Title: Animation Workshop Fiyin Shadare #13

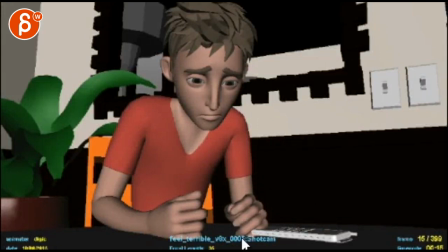3s all right check this out here put on the volume for me all right what are you saying jerry
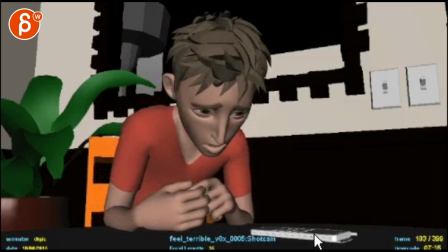13s three people who weren't alive anymore because of me oh my god yeah i know i
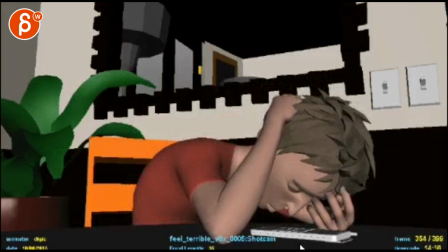21s feel terrible about it and i i really need your help right now all right i think that works pretty
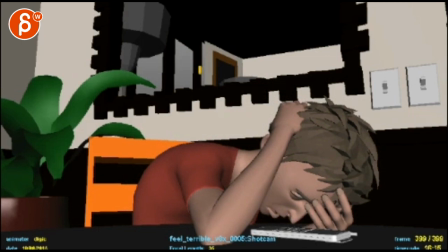27s
well but you're going You are mentioning something about his arms Not too bad though
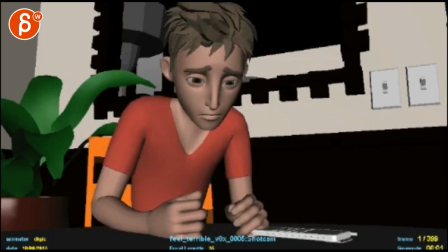40s
Yeah, I think all the beats are there I mean, so my question is In what state you're in What are you saying, Jerry? Like that That beginning seems Already a bit more polished But you're getting into heavy IK arms here
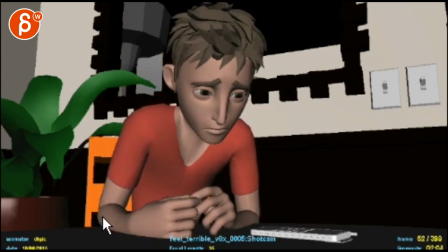55s
Where the rotation kind of goes counter To what the body's moving Doing, let's say elbow movement You know, like you're going from up of you with like forearm and wrist and then you suddenly ending it with kind of like that like a crazy kink as opposed to actually taking out
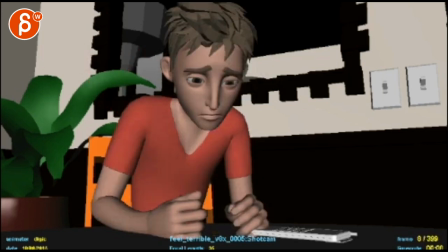70s
your wrists this way or minimizing the amount of movement
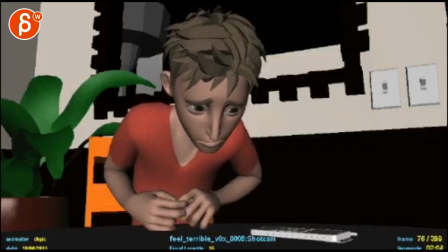74s
even that here see all that stuff here it's kind of the rotation is kind of the same and it is moving more just feels very IK
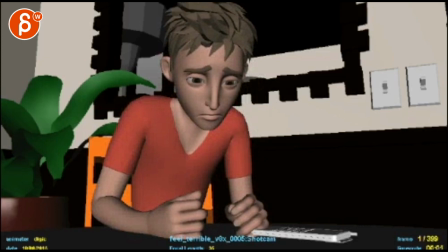84s
I'm just curious you know where you think you're at if that's like you're totally aware of this and that's something else you're going to do I could probably take out that arm and bring it maybe around here, the hand I mean, sorry. And then bring in your arm a tiny bit, so you have a little bit of a bend.
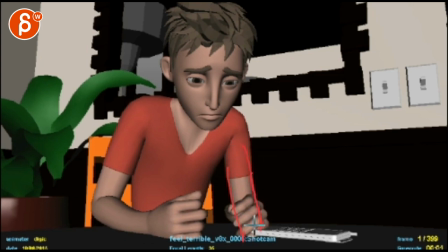100s
Right now the hand is kind of aligned with the arm and the silhouette is kind of muddled.
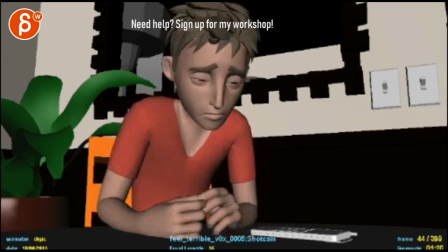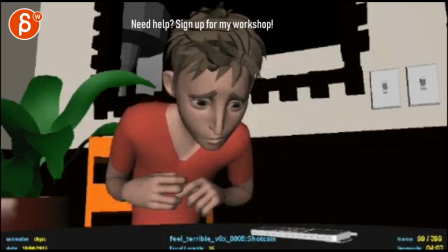111s
That feels a bit too repetitive, you can see how the elbow and shoulder and stuff like that is hitting linear keys, it's going up and down the same direction, there are no arcs in it, you know, there's no offset.
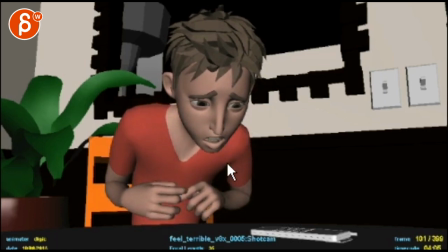130s
I'm just curious where you're at.
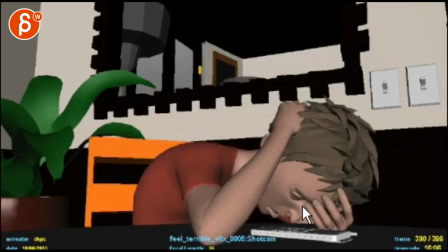134s
Because I think overall everything is working well in terms of what you're going to do, and it's great to see this, it's a good line, you see the face,
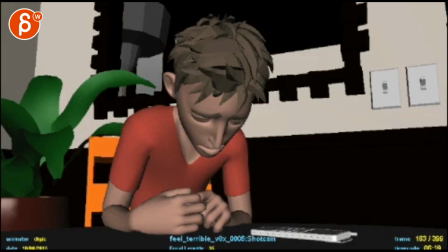141s
it's just, you know, now you've got to go and get rid of all the technical problems there you know like intersections through there that
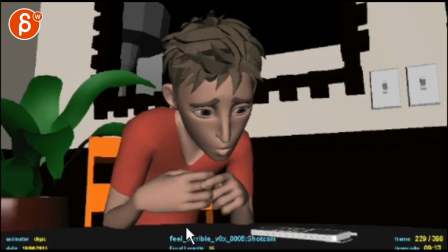151s
hands going up feels very IK there's no rotation change there contact on
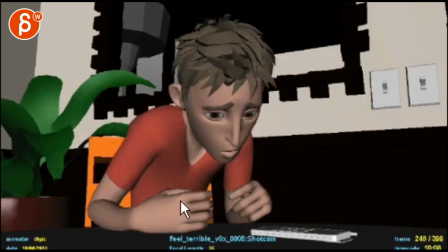156s
fingers there's lots of popping it seems like through here like direction changes and pops and stuff this very IK just elbow movement
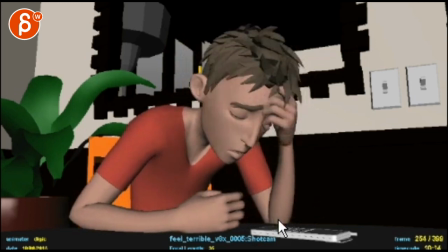167s
but then the wrist is not doing much intersections this feels a bit too Pose to pose,
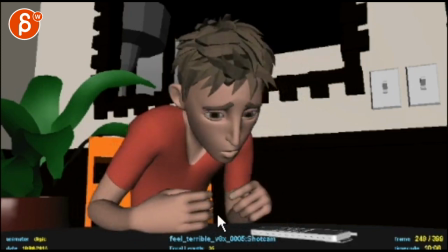173s
everything's moving at once. The elbow and the hand going up.
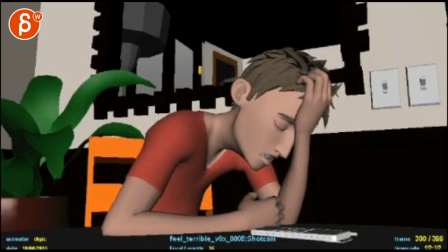179s I feel terrible about it.
You know, intersection to arms.
And I really need...
Body feels like it's very drifty. Watch his back.
And I really need your help.
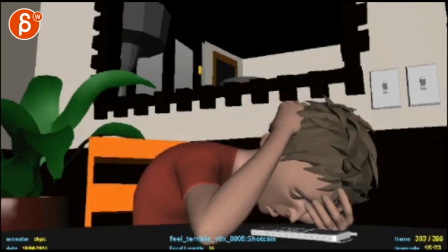189s
Down. Yeah. Same thing here, kind of drifty. Some crazy elbows going through the ground or something here at the table. So I don't know. I was curious.
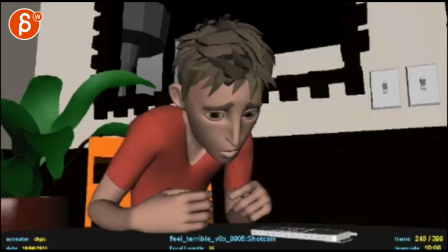199s
So I don't know if that's the obvious points and you just, you know, you know all this and you're submitting just the latest that you have, but you know what to do, I'm just curious,
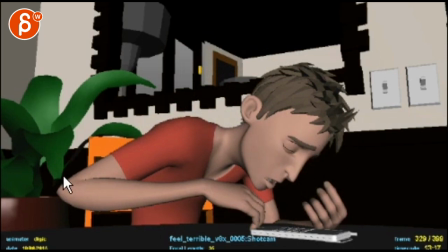208s
or if this is all totally new to you and you need more direction to fix technical stuff.
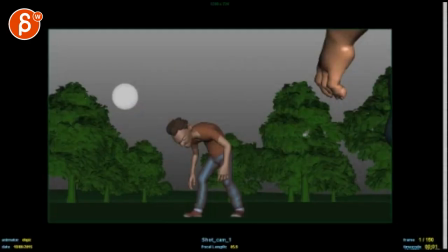213s
So let me know, which I don't... I thought that you're probably all aware of everything I just said, given how good this looks, so that's cool.
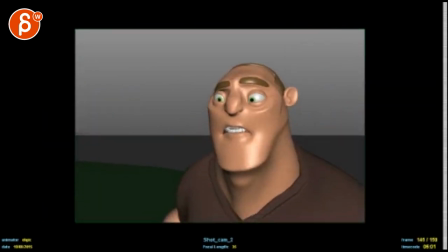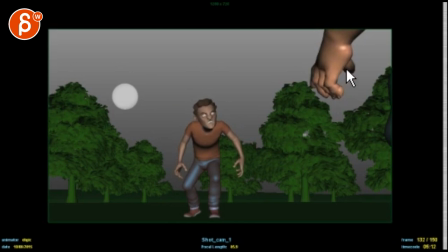233s
Watch out that you don't have separate finger moves without a wrist move, this feels very isolated and this feels like it's just the arm moving so there's no rotation the wrist so watch out that as you start this you can start rotating the wrist
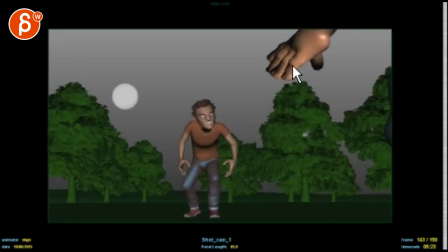247s
maybe up a bit and coming this way and then see how we're ending easing in and then we cut so you want to you want to cut like frame 139 that you're in full movement they're not slowing down cutting into this that's
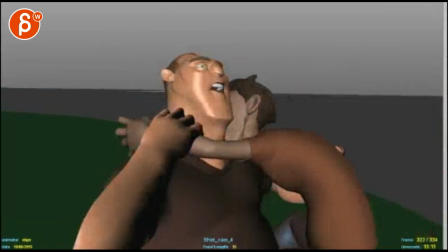268s
weird that's a cut.
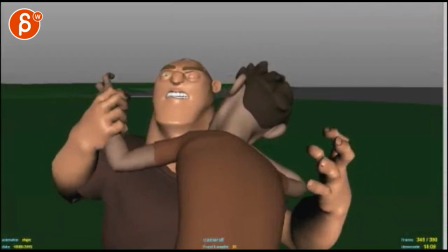273s
Wait, I thought we had something like this and we're staying on that frame? I'm very confused about this here.
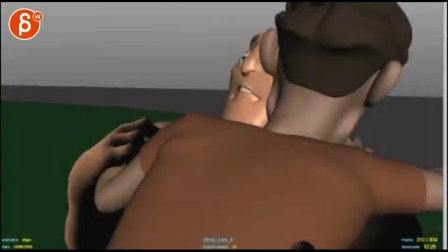281s
Wasn't the idea doing this? That's cool.
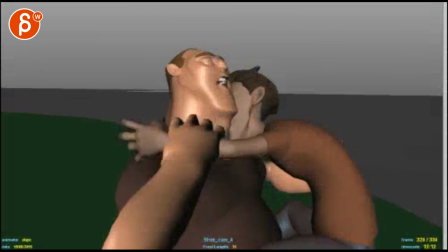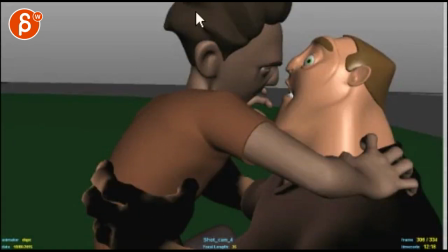291s
It's like you want to be here. To me, if it was like this would be great if you're like this and they're turning.
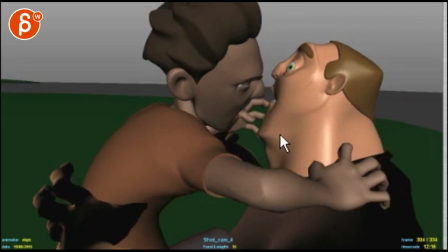296s
But when they're turning, they're still this size. Turn, we're still close.
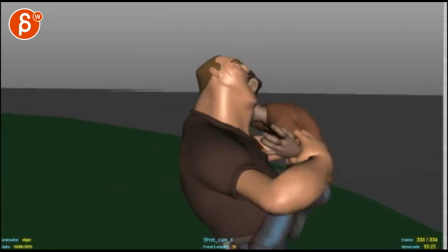302s
we don't go away
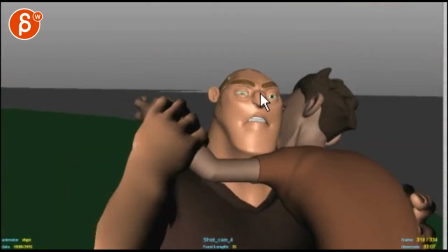304s
but then you can still have this and through all of this you can see close up of his reaction and there will be a lot of left and right the head thrashing and then here imagine
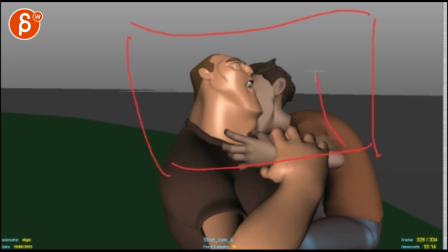313s
we are closer right and then he can go back I thought we talked about this one or I mentioned something and I'm not sure if you want to do it or not but you go back and there's some blood coming out as he goes back and then comes back forward and you can bite back into on our side so the face is not hidden and then we cut out
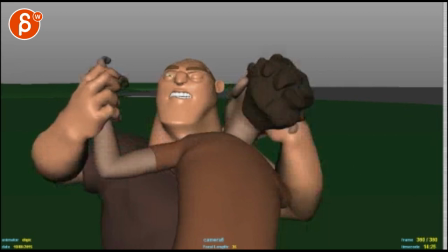332s
so I'm not quite sure and I don't see anything in your mail let me know what your thoughts are on this cutting wise it's weird because you also have a lot of movement and then we cut
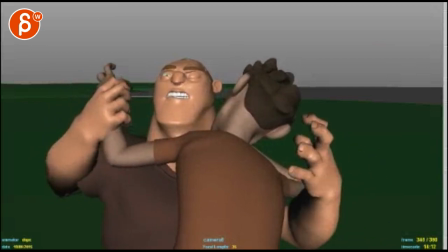340s
to nothing going on neither in camera nor in character and
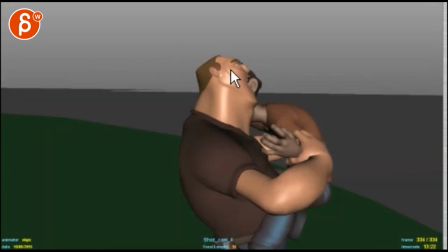345s
it's not enough of a difference, like the height is the same it's just a rotation change so it feels like a time jump,
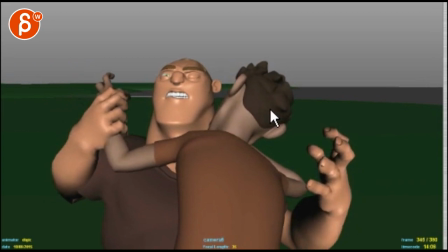350s
it's like a weird pop in the cut alright, thanks alright there's an email, you can sign up You can start whenever you want, you can submit whenever you want, you get 16 submissions. Either way, a like and subscribe would be awesome. All right, thank you.